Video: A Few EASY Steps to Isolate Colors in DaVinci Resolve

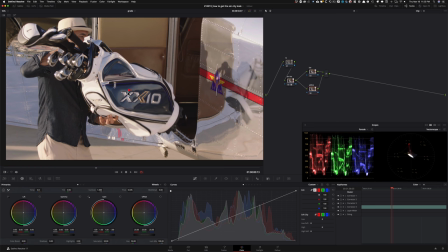4:12 And now what I want to do is I want to go in here and I want to punch in on this yellow and I want to qualify it.
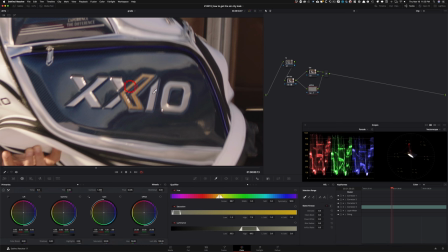4:20 So I'm going to go under my qualifier and I'm just going to go ahead, select this. I'm going to hit Shift H so we can see what we're selecting.
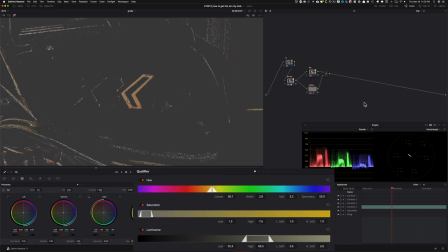4:26 And let's just make it a little bit better. So I'm going to finesse it a little bit. I just want to grab the yellow, nothing else. So let's clean it up.
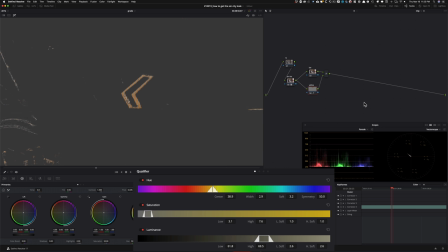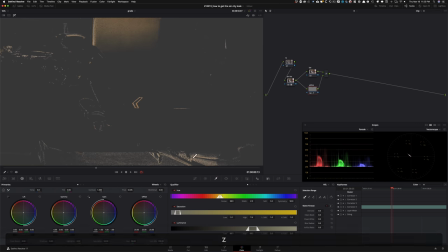4:47 And if we look at what we're doing right now, there's still a lot of areas that are being selected. So that's totally okay, because when you're going to be working on a commercial or a music video, anything like that, you're going to be rotoing this area when you work on this footage. Okay, so this is totally
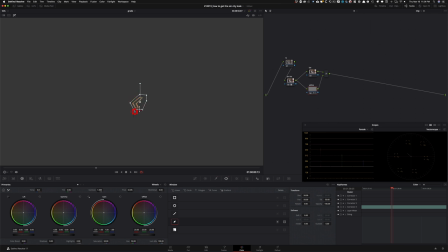5:08 normal. And when you talk about big production movies, they have the luxury to create their set design and do the prep work to make sure that they can avoid similar colors as much as possible.
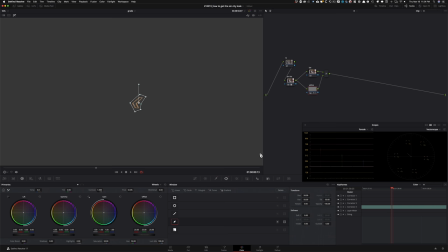5:25 So it's a lot easier. But in this case, this is what we're going to be doing, okay? Another thing that I want to do is I want to go back into my key and I want to denoise it a little bit. I just want to add a little bit of denoise. And I don't necessarily have to add blur.
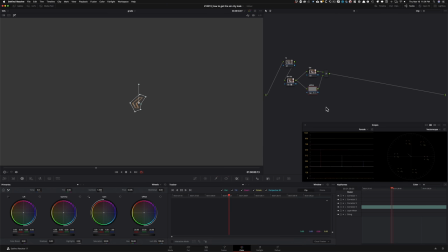5:40 So we're good on that. Let's go back into our key and I'm going to go ahead and track it. Okay, so we're going to track it backwards. And we're going to go back to this point and we're going to track it forwards. And everything is looking good.
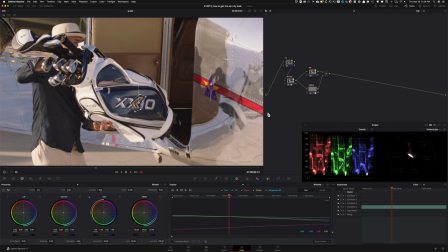5:53 And now I'm just going to come out of my highlight mode. And now this is tracked. So what does that mean? What that means is that now I can go in this black and white node. I can go under here and just click on monochrome. Boom. So we're basically there.
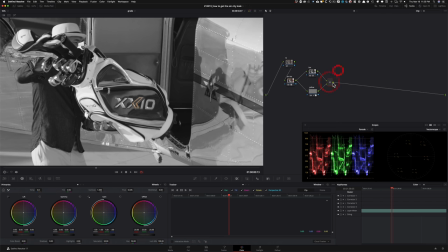6:10 All we have to do is just bring in the contrast, get that Sin City look DNA, and we're done and done.
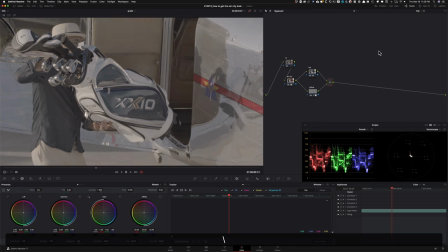6:16 So far, this is where we started. This is where we ended up. And that's what we have.
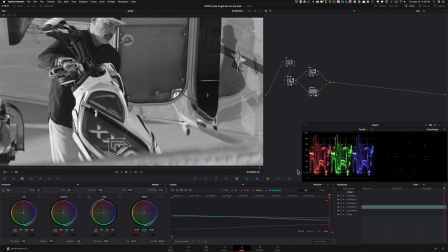6:21 And everything is tracked here. So that's not moving. It's latching on. So we're good on that front.
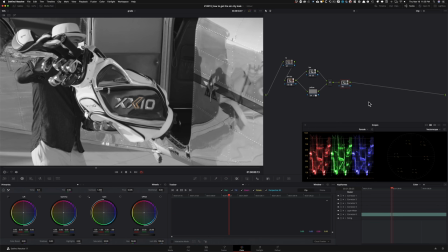6:26 So I'm going to go ahead, create a new node. I'm going to call this node contrast. And what I want to do is I want to use contrast and pivot here. Okay. And I really want to push it because if we remember the Sin City look, it was pushed quite a bit.
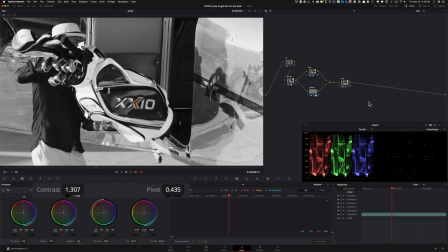6:40 Okay. So I'm going to keep it somewhere around here. Maybe pull it back. Somewhere around here. And now if we do before and after, it is really pushed. The whites are looking really good. The blacks are looking really good.
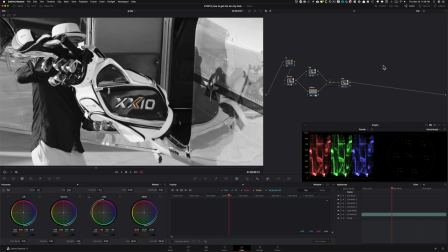6:58 I mean, we're bringing in that Sin City personality. So maybe dial it back a little bit, something like that. I'm going to park it right here. I'm going to create a new layer. This layer, I'm going to call Sharpen.
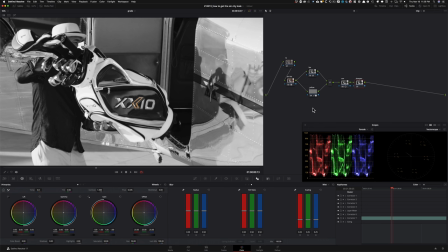7:13 Okay. And two things are going to happen in this layer. I'm going to go under my radius and I'm going to add a little bit of sharpening. So I'm going to just bring it down to around 47-ish because that's one thing that you need to understand that
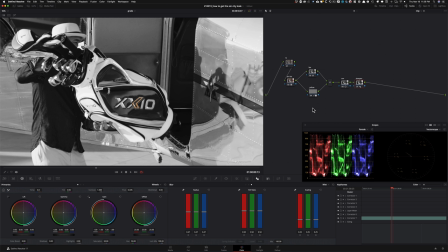7:27 what makes the Sin City look is not just black and white and not just that pushed contrast look, but it's a lot of like gritty feeling comes from sharpening and a lot of detail,
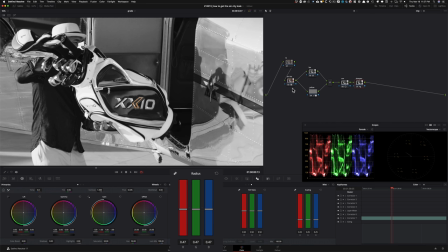7:40 like really rich, detailed image. So always go too far, obviously, but then, you know, dial it back. Like, don't go too crazy. So in this case, I'm going to go to 46. Then the next thing that I want to do is I want to take my mid-tone detail. I want to crank it to like 75-ish, okay? Like, I'm really going to push it.
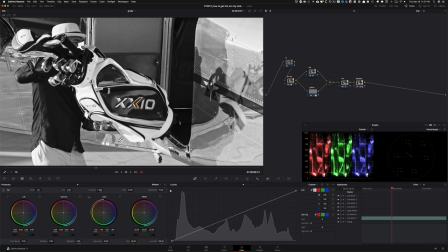8:00 And look what it does to all the texture. Like, look at right here. What's happening? This is what's creating that Sin City effect where it's just really in your face. Everything just kind of pops out of the screen. So you can go pretty far with that.